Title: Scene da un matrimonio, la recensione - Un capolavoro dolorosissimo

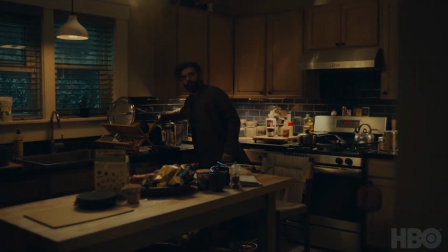(4:03)
I 5 episodi, ambientati quasi completamente nello stesso set, la casa di Jonathan e Mira,
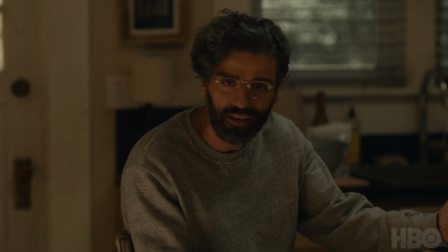(4:09)
vengono illuminati da una luce dorata che corrisponde anche al fuoco del conflitto tra i due protagonisti.
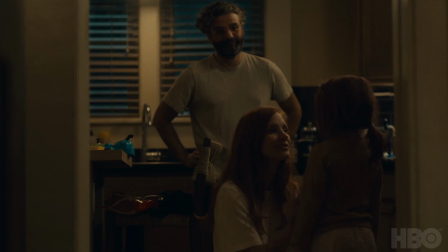(4:14)
Una scelta cromatica che evidenzia la dimensione teatrale del progetto, ma ne eleva anche la caratura cinematografica.
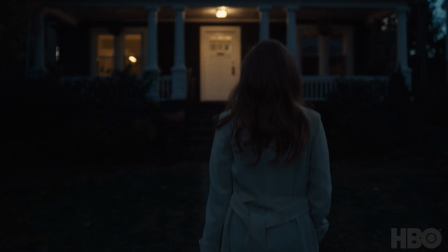(4:21)
Il racconto passa anche e soprattutto attraverso l'immagine, così da creare un matrimonio,
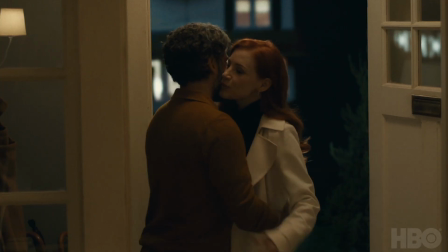(4:26)
e scusate il gioco di parole, tra la realtà del palcoscenico e la finzione del set.
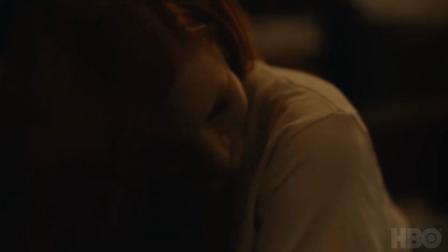(4:31)
Interessante la scelta di aprire gli episodi con brevi segmenti di dietro le quinte, che hanno la funzione di sigla,
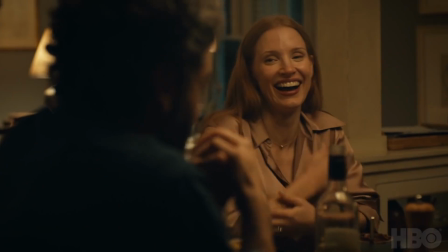(4:37)
in cui nel giro di un colpo di Chuck, Oscar Isaac e Jessica Chastain si trasformano in diretta in Jonathan e Mira.
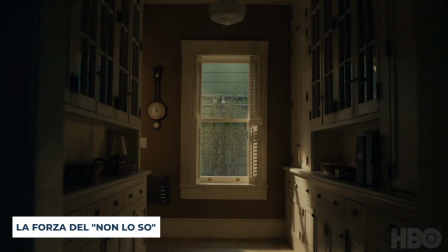(4:47)
Basata interamente sui dialoghi e sulle lunghe riprese all'interno di una stanza,
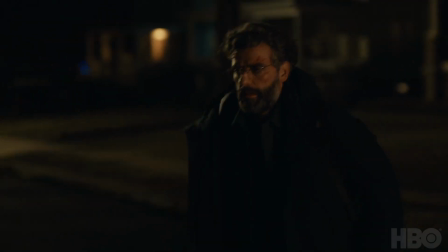(4:51)
Scene da un matrimonio porta sullo schermo le indecisioni, i tormenti, le contraddizioni.
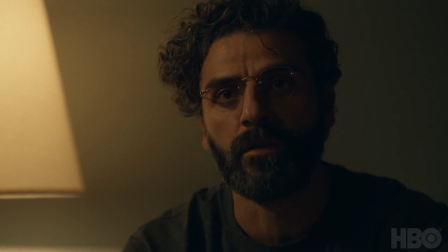(4:57)
Anche l'ignoto, l'incapacità di riuscire a definire a parole ciò che si prova, l'impossibilità di prendere una strada dritta e coerente.
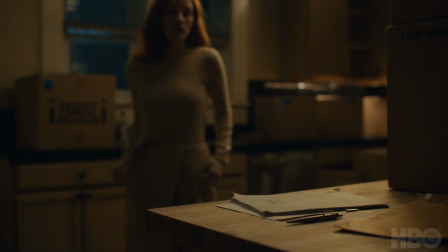(5:04)
Abituati a personaggi che devono mantenere un loro carattere, appare sorprendente come la miniserie HBO rifugga dalle certezze,
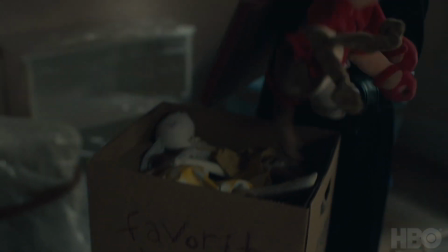(5:12)
rendendo di fatto i due protagonisti esseri umani tali e quali a noi, così imperfetti da spogliarsi delle maschere di finzione e risultare vivi.
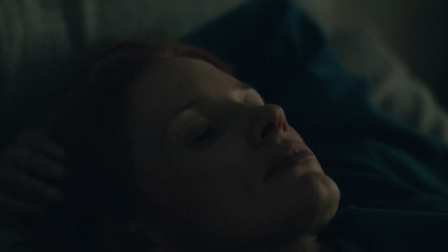(5:20)
Si fa fatica a descrivere le performance di Jessica Chastain e Oscar Isaac, due fuori classe assoluti,
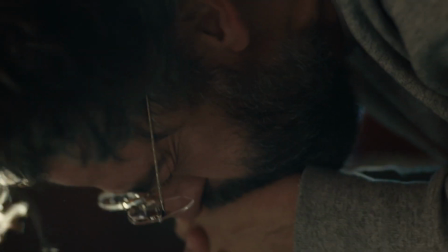(5:26)
davvero straordinari nell'indossare panni di una coppia che ha bisogno delle parole per trovare soluzione alla loro situazione.
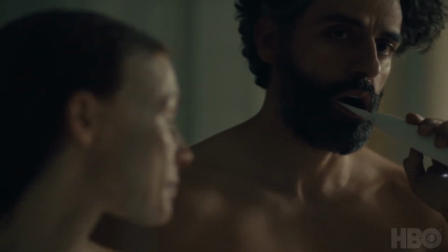(5:33)
I due attori si mettono a nudo, spesso per davvero, lasciando che ogni piccolo gesto,
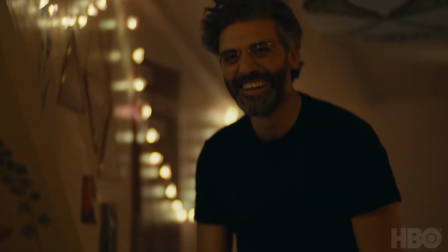(5:38)
ogni cambiamento di sguardo e anche rilassando e irrigidendo il corpo aggiunga un elemento al racconto. Il risultato è un'opera che usa la forza del «non lo so», una battuta pronunciata spesso.
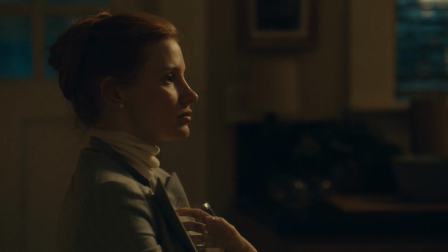(5:49)
Siamo convinti che l'arte, svolgendosi, debba in qualche modo indicare una via oppure una chiave di lettura del mondo.
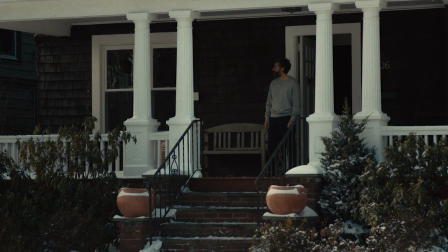(5:56)
Scene da un matrimonio va nella direzione opposta, rende normale l'assenza di una strada precisa,
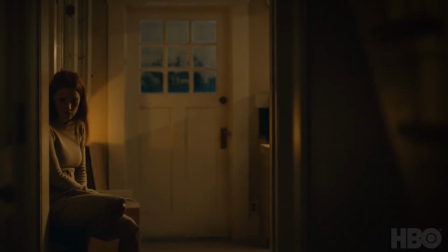(6:02)
emozionando e facendoci riscoprire il piacere e il dolore della complessità umana.
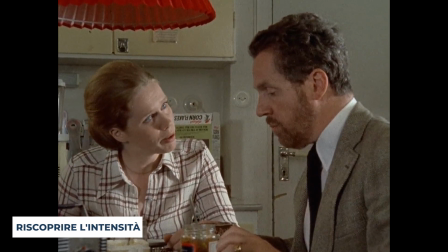(6:09)
La miniserie originale del 1973 è una delle opere più riuscite di Ingmar Bergman.
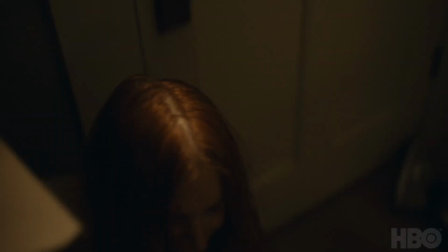(6:15)
Quella del 2021 ripercorre la struttura narrativa dell'originale, rispecchiandone divisione e titoli di ogni capitolo,
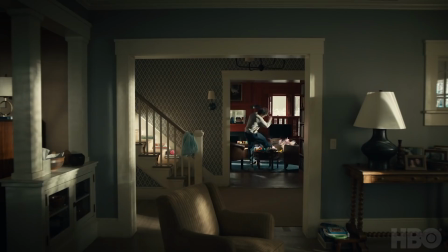(6:22)
con l'eccezione dell'originale secondo episodio, qui mancante, che era quello che meno si concentrava sulla coppia.
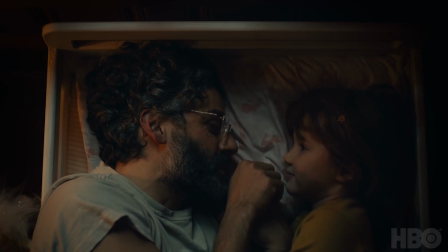(6:28)
Aggiornando le tematiche ai giorni nostri, il risultato è un'opera di uguale intensità che riesce a porsi a livello del maestro svedese.
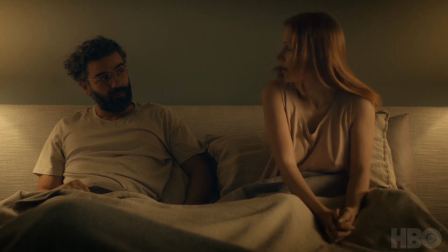(6:35)
Hagai Levi non cerca di replicare le inquadrature bergmaniane più celebri, ma cerca di mantenere un proprio stile molto misurato.
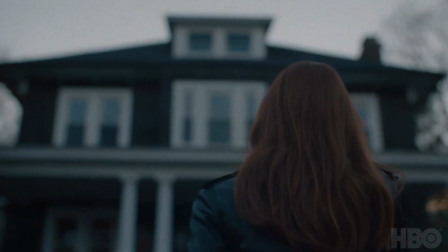(6:43)
Il risultato è un'opera d'arte televisiva che funziona anche sul grande schermo, un capolavoro di rara intensità emotiva che non lascia indifferenti.
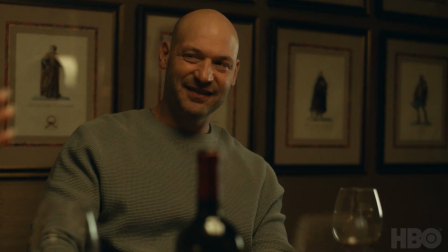(6:51)
Non possiamo che rimanere estasiati dalla qualità della miniserie targata HBO.
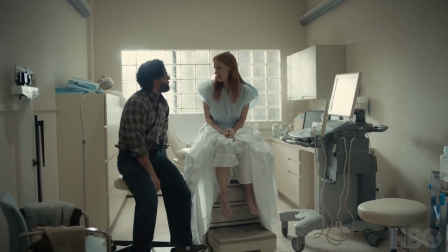(6:56)
Impossibile rimanere indifferenti di fronte a quest'opera in cui non si trova una nota fuori posto.
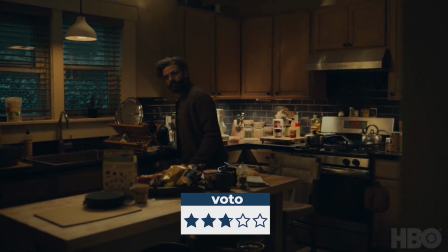(7:02)
Questa sinfonia umana merita il massimo punteggio possibile, 5 stelle.
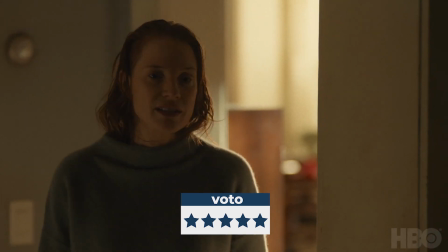(7:07)
E voi cosa ne pensate? Siete fan della miniserie di Bergman e siete curiosi di vedere questa nuova versione della storia?
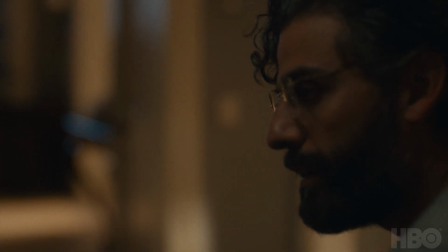(7:14)
Siete d'accordo con la nostra video recensione? Fateci sapere la vostra nei commenti!